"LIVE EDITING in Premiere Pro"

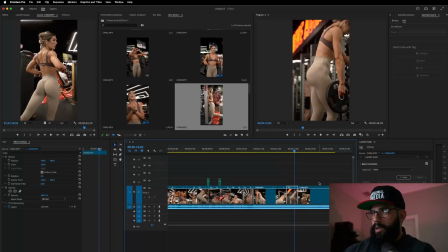3493s
I think I need to speak louder into the microphone. I apologize if I've been hard to understand.
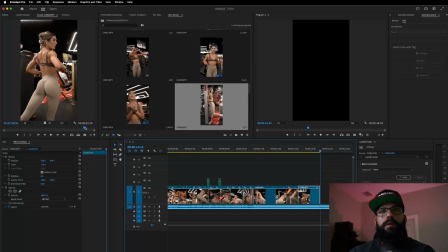There we go. And she turns around. Let's add that in there.
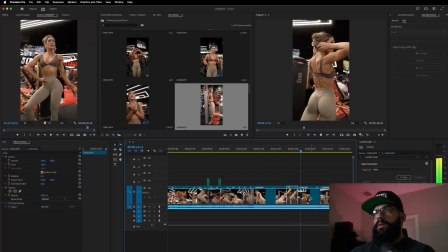I want to make sure that pose where she flings her arm out is in the video. So we'll move it up a little bit.
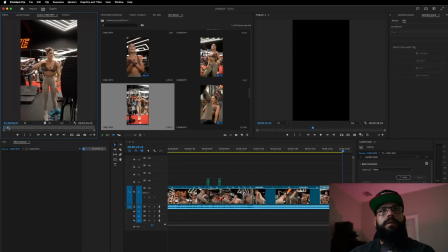Now I remember getting a pretty cool shot of this leg press here.
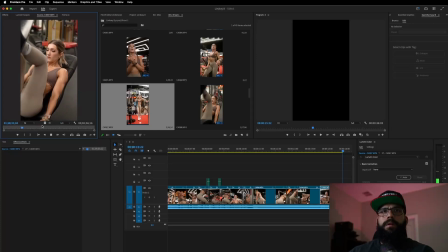See if I can get her actually getting into the machine, so we don't just like go into the leg press without an explanation. That wasn't a good angle. Let's try the next one.
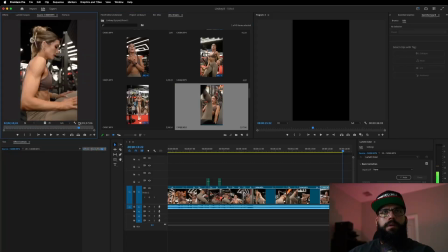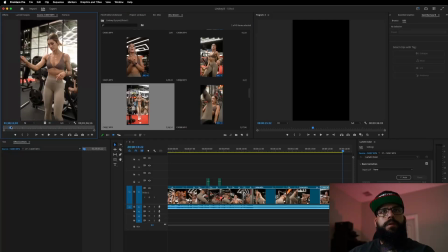All right, looks like we're just gonna roll right into it.
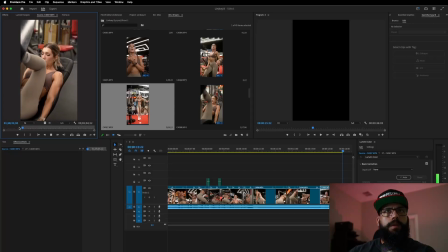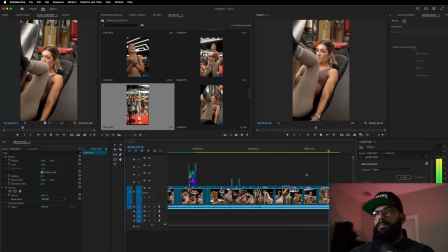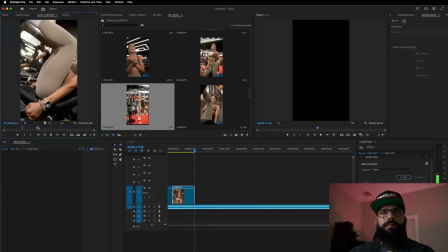I want to see if I can get an angle from like the front with her face on it. There we go. Well, like that. Hold on.
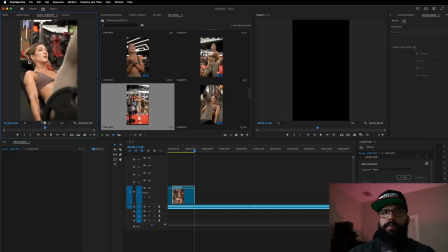3638s
I like it because there's a lot of camera movement. So let's shove that in there and see what that looks like.
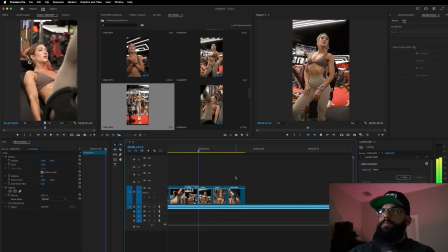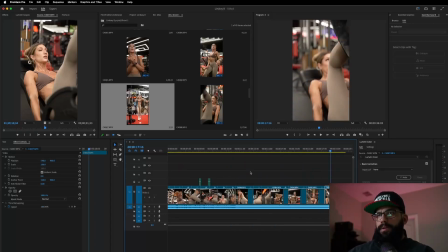3654s
I think that all these clips here might be too long, because if you start the video, it's
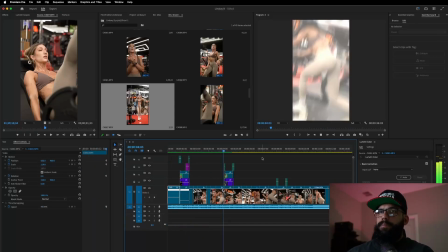3663s
like there's a lot going on, there's a lot of movement, and then somewhere towards the end I just started slowing
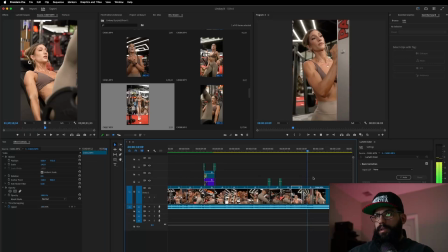3669s
down. So I think I want to change that. So let's cut this down. There we go. Yeah, that's better.
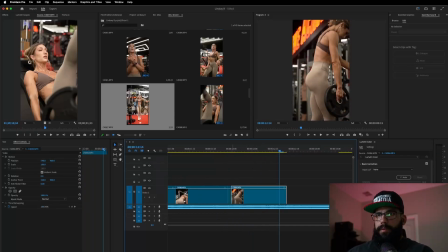3687s
Oh, there's a clip in there. Let's take that out.
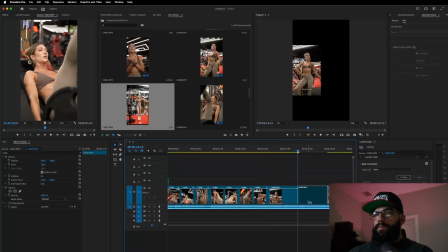3704s
That's better. That's way better.
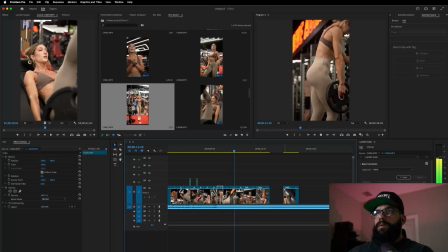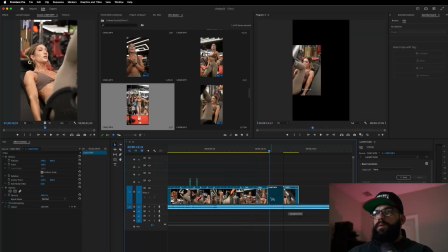There we go. Short clips. Short clips. Basically just the constant changing of clips keeps the viewer's attention.
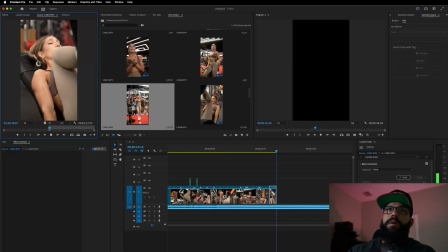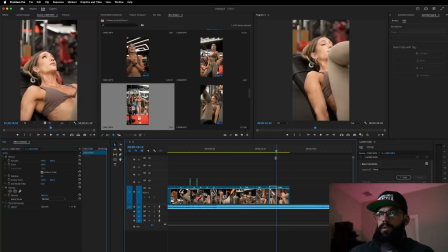3734s
I want to see if I can zoom this clip way in, because this one's not zoomed in. And if we zoom this one in so that we can really see her face.